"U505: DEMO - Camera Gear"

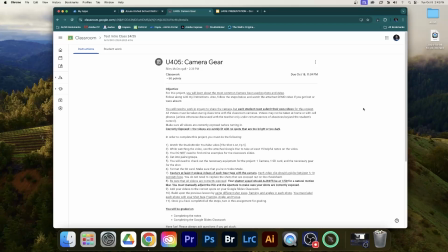Hello class, this is your teacher Mr. McDougall with your next project tutorial. We are still in Unit 4, the shot list, and we're on lesson number 5 from the shot list, camera gear. So far we've done shot sizes, framing, angles, and then focus in the previous assignment.
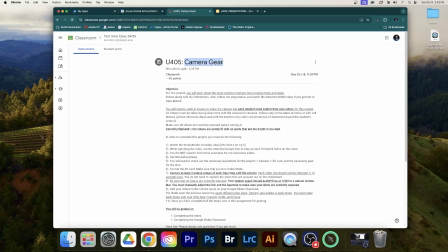Now we've moved on to gear, which is the different types of camera gear that filmmakers use to get a shot.
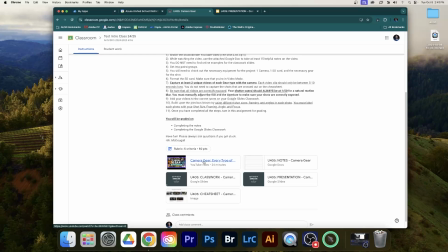So the structure is the same as the previous assignments. Watch the Studio Binder YouTube video first on shot list episode 5, Camera Rigs Explained. And then as you're watching the video, take notes here. Take at least 15 notes from the video.
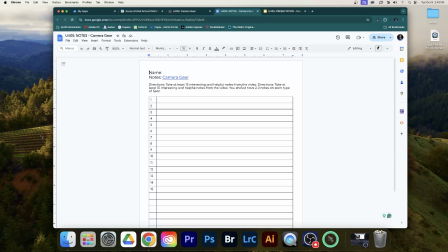You should have no problem getting enough notes for this one because there is a lot of gear that the video talks about.
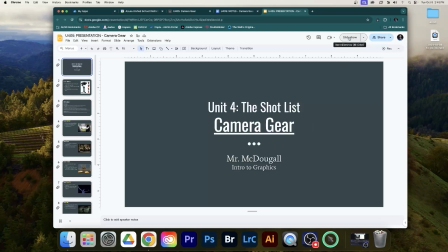And I will recap it very quickly here with the ones that we can talk about or the ones that we will be able to at least practice.
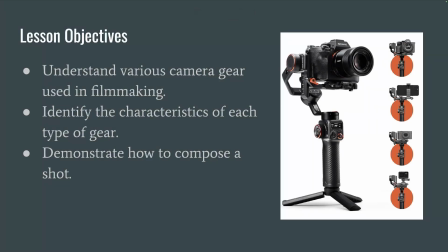So camera gear, again, using the different types of gear like gimbals, stabilizers, tripods, all that stuff that we use to make awesome videos. So the first one is actually no gear at all.
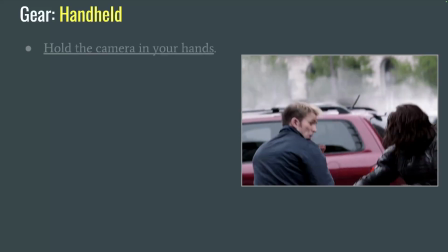That is a handheld shot, which, as you can tell from this clip, is you just hold the camera in your hands and it creates a shaky camera effect.
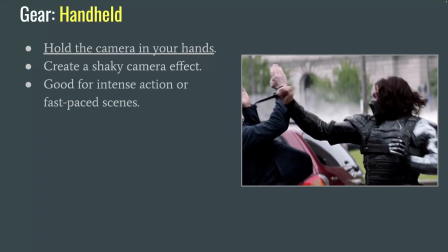So this is good for cool action scenes, like if there's running, jumping, fighting, anything like that, you want this shaky cam effect because it makes it more intense.
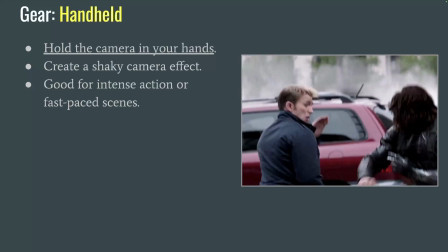You just hold the camera in your hand to get this effect. You don't need any gear at all.
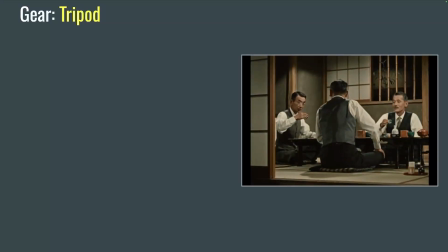The next one, opposite, is the tripod shot, which you are familiar with the tripod. You lock the camera on a tripod so it does not move. We haven't gotten into camera movement yet, so whenever we use the camera on the tripod, we're not moving anything. It allows the person to look around the room without being distracted. With the shaky cam, you can't really see a lot.
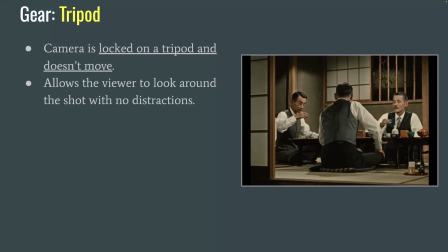This one allows you to see everything that's happening and focus on what's happening with the characters without being distracted by any other kinds of movement.
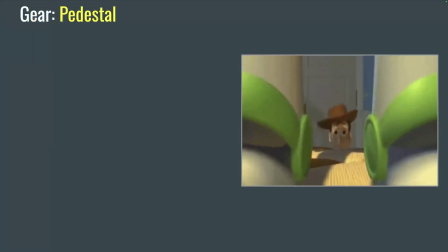The next one is the pedestal, and this is where the camera moves either up or down.
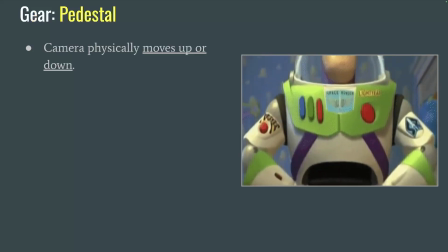So you can see from this example right here with Buzz, the camera is moving up. That is a pedestal shot.
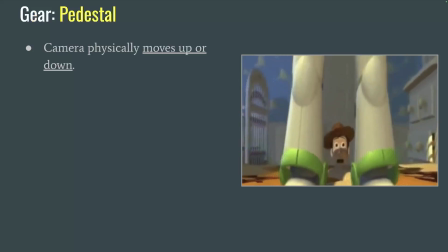It goes back a little bit, but then primarily it goes up. It's good for dramatic reveals.
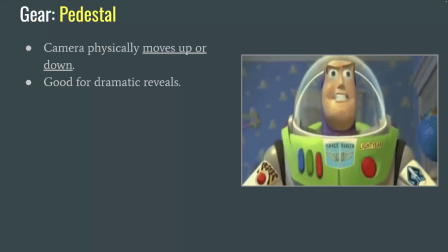You can start with a ground level shot and work your way up to an eye level shot, as you see here. This one will you move with or without the camera.
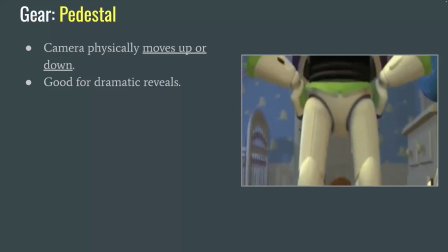We don't have a pedestal, but I'll show you how to use it at the end of this video.
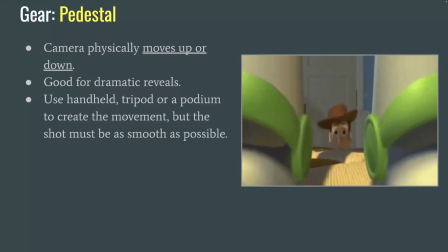You can use your handheld tripod or a podium to create the movement, but the thing you need to keep in mind is that it needs to be smooth. You can see from the example that it's a smooth shot. You don't want it to be shaky. Next one is a crane and a jib.
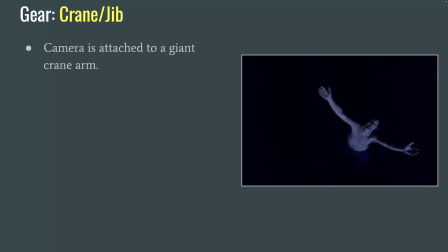This one is where the camera is attached to a giant crane arm that allows the camera to move around a large area. So this is good for big sweeping landscape shots, or if you're trying to get far away, go into an extreme high angle or overhead.
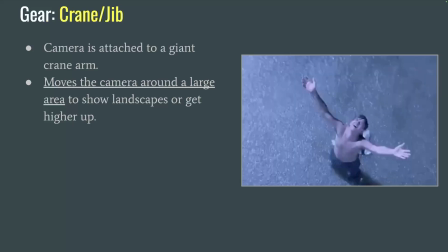The camera is attached to a giant crane for this one. So there's no specific movement or direction that you're going.
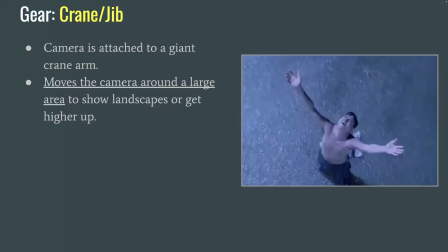It's just the gear that we use for it. We do not have a crane, so we will not be doing this kind of shot. However, I do want you to be aware of it because we will talk about it again later. The next one we will be practicing is a dolly shot.
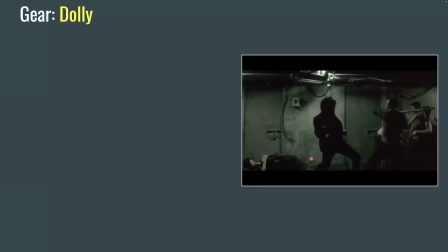You saw this one from the video. The dolly is something with wheels that the camera can be attached to so it moves smoothly around on the ground,
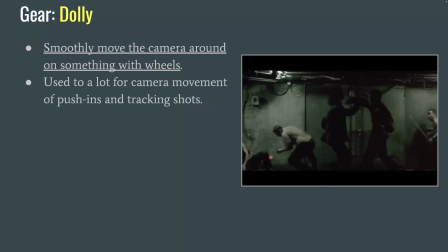either side to side or forward and backwards. It's good for tracking movements like push-in and tracking shots, which we will get into in the next lesson for camera movement.
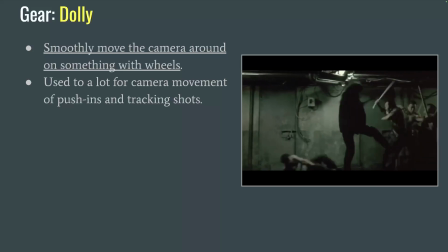That's where you follow a person around, as you can see from this example. That's where, again, where you're just pushing the camera around on something with wheels. The next one that we will get to practice is the snorri cam. This one is really fun.
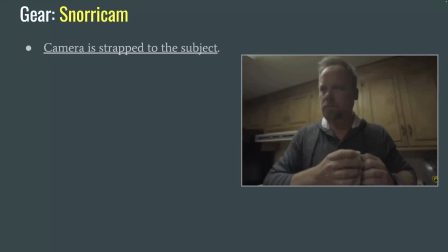This is where the camera is actually attached to the subject. It's strapped to their body with a mechanical device.
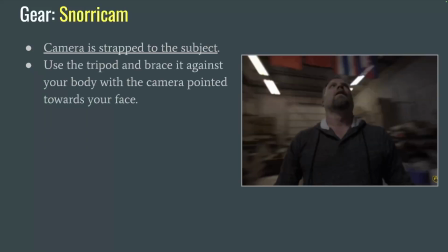So we don't have a snorri cam, however we will be able to recreate this one using a tripod holding it against your body,
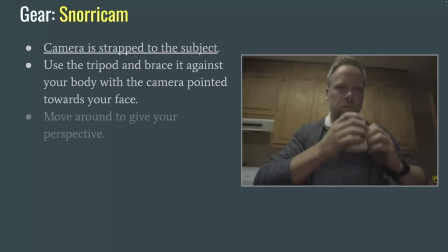and I'll show you again how to do that at the end of this presentation. You'll be able to move around and show us your perspective.
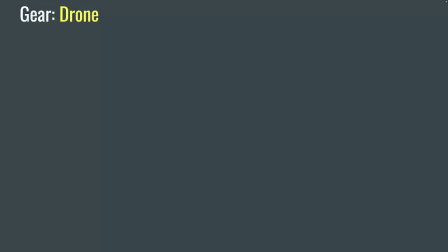This one could be a lot of fun. I'm going to enjoy what you guys create with this one. Lastly, one of the most important ones that it talked about is a drone.
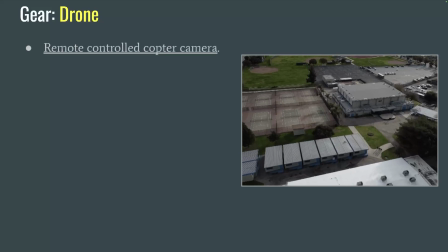Drone shot is like an RC helicopter that you can control, and it's got a camera on it.
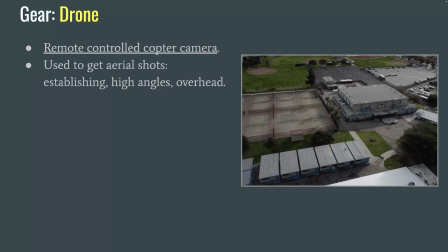So you can pilot this thing around to get really cool aerial shots. So you can get high angles, overheads.
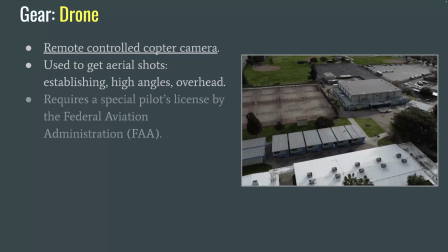Great establishing shots are gotten with a drone. It does require a special license to have a drone.
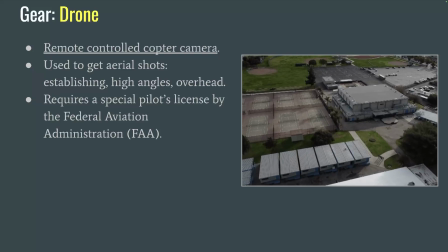I actually have my drone pilot's license. It is very hard to get, and it's managed by the FAA, or the Federal Aviation Administration.
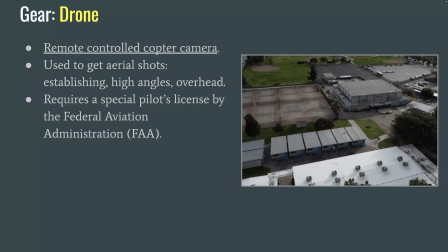So you do need to take a semi-legitimate pilot's license in order to operate this sort of thing.
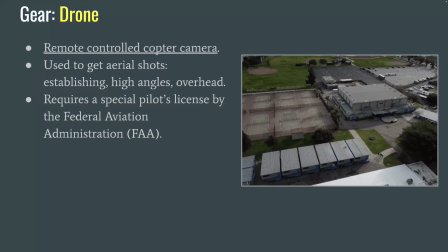We are working on developing a drone program here. We don't have any that we're going to practice with right now. However, it is in the works to make drones available to this class.
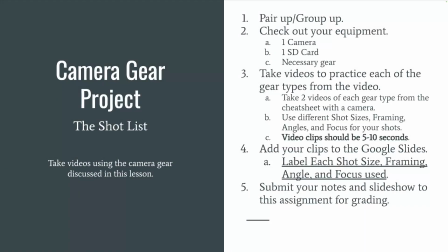As always, you will get in your groups with your cameras, SD cards, and it says necessary gear, so whatever gear you're going to use, like the podium or the tripod, to take your videos. We are moving on to video now for the rest of this unit.
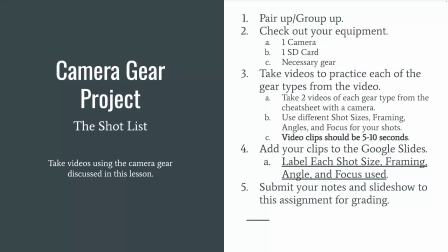For these other lessons, we're not going to take pictures anymore because we want to see the movement from the gear and the camera it's attached to it. So you're getting, just like we did with the rack focus in the previous lesson, you are going to take very short 5 to 10 second video clips.
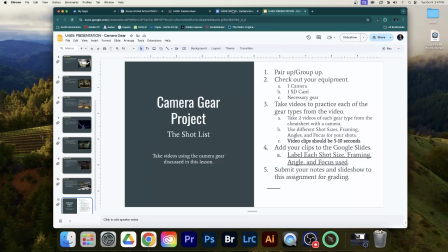That's all. Not a lot. So when you go back to the classwork,
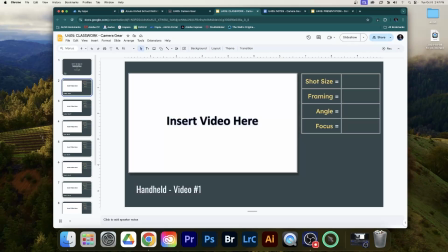you'll see here it's just like the rack focus one from the previous assignment, where you just need to put the video, and you're not going to be able to put your exposure settings, but you do still need to tell me your various shot sizes, framing, angles, and focus that we've been practicing over the several lessons.
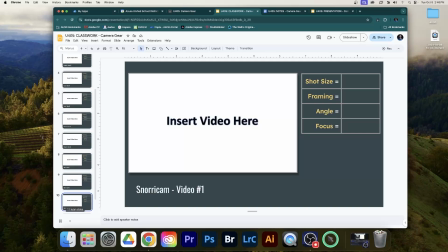So there's only videos that you're going to attach here now. We moved on to video for the rest of this unit, so you're just doing these. There's no more photos. Also, it's a little too difficult to find online examples, so you don't need to find online examples for this lesson either.
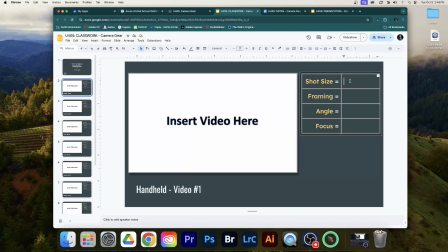You just can go straight into recording your videos. But make sure you are properly labeling it with, again, variety in all these. Each set of shots, so your 2 handheld videos, here's handheld 1 and then handheld 2, they should be different on these.
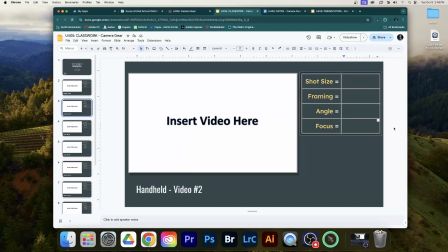Different shot sizes, different framing, different angles, and different focus. We have so many different kinds that we practice. You should have no problem coming up with a variety of shots.
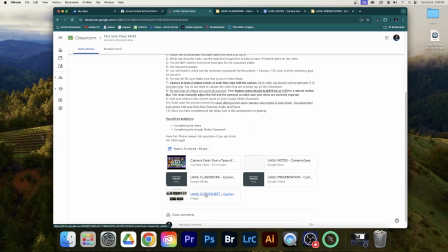And even though the video talked about lots of different types of gear, just refer to the cheat sheet for the ones that you'll be practicing.
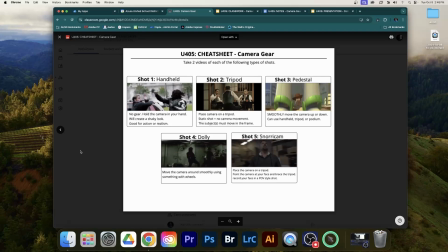So we're just practicing these 5 right here: handheld, tripod, pedestal, dolly, and snorri cam. I know we talked about it a lot, but we don't have a crane or a jib or underwater housing or vehicle mounts or anything like that. So we're not going to be practicing any of those. I just want you to focus on these 5 right here, okay?
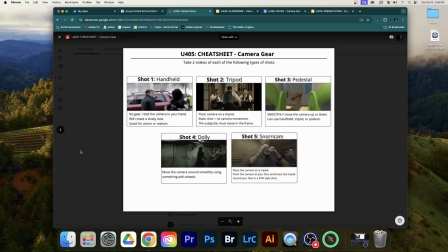And I'll show you how to do it right now. Hi class. So this is going to be a quick demo on how to use some of the camera gear that we've been talking about in our Studio Binder shot list unit. So we don't have access to all of the gear in our classroom, but there's some that we're still going to try to practice anyway, or at least mimic the movement that it resembles on screen. So let me show you a couple ways we're going to do that with the ones that we are practicing. The very first one is a handheld movement, and that one's actually really easy because there's no gear involved at all. You just hold the camera in your hand. So the point of this one is that it's okay for it to be shaky. So as you're recording, if you're like running and jumping and moving around, the camera is not smooth. It is shaking a little bit as you record your video. So this one you could do like a fun action thing, like someone's running or jumping or skipping and you're like kind of following them, and it's okay if it's shaky and not smooth. The rest of them we want to be smooth, but this one is the one exception because sometimes it does call for a shaky cam, and that's okay. So this one you're just holding the camera. This one's super easy to do. As you're recording your video, you're just moving the camera around and following it to have that shake, like a more intimate feel. The second one you're going to use is not going to have any movement at all. It's going to be the tripod shot. So you're going to put the camera on the tripod, like you already know how to do from when we did rack focus. I showed you guys how to use the tripod. So this one, there's no movement at all. Similar to how you're watching me right now. The camera recording this is on a tripod. It eliminates distraction. There's no distracting shaking, so you can just focus on me and what's happening in the video. So this one, as you record, your actors have to move in front of the camera. So there's no shakiness, no intimate feel. You want things happening, have people moving around. Again, very short clip, only needs to be about 5 to 10 seconds.